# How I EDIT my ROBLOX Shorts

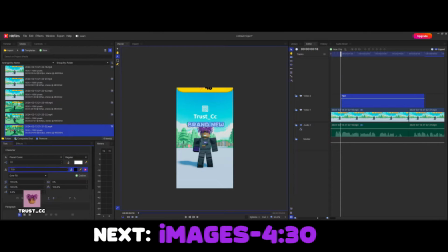118s
Here I'm gonna start adding my text now I'm gonna use the Planet comic font and I'm gonna position it in a good place for the viewers eyes to go to.
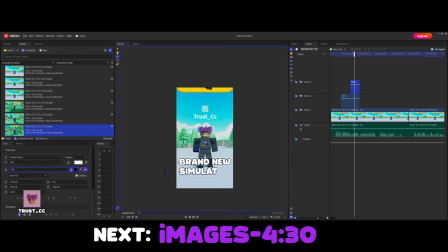131s
Starting off with the basic color as white and then making the second text a greenish color will give a good contrast and make it more eye appealing
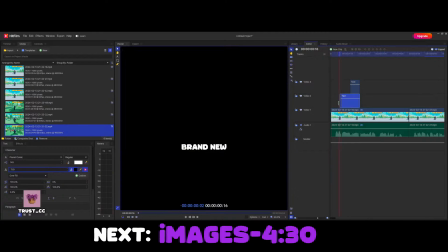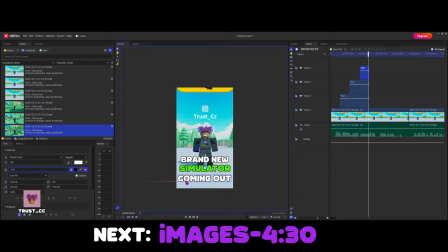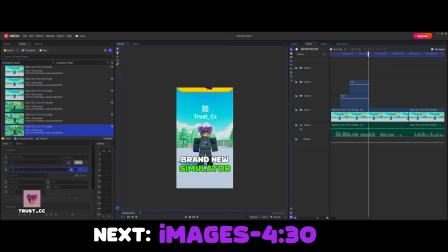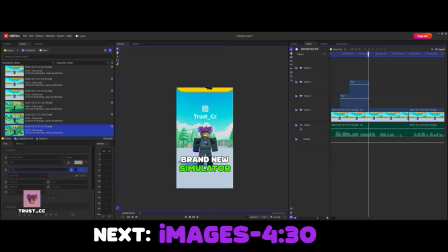here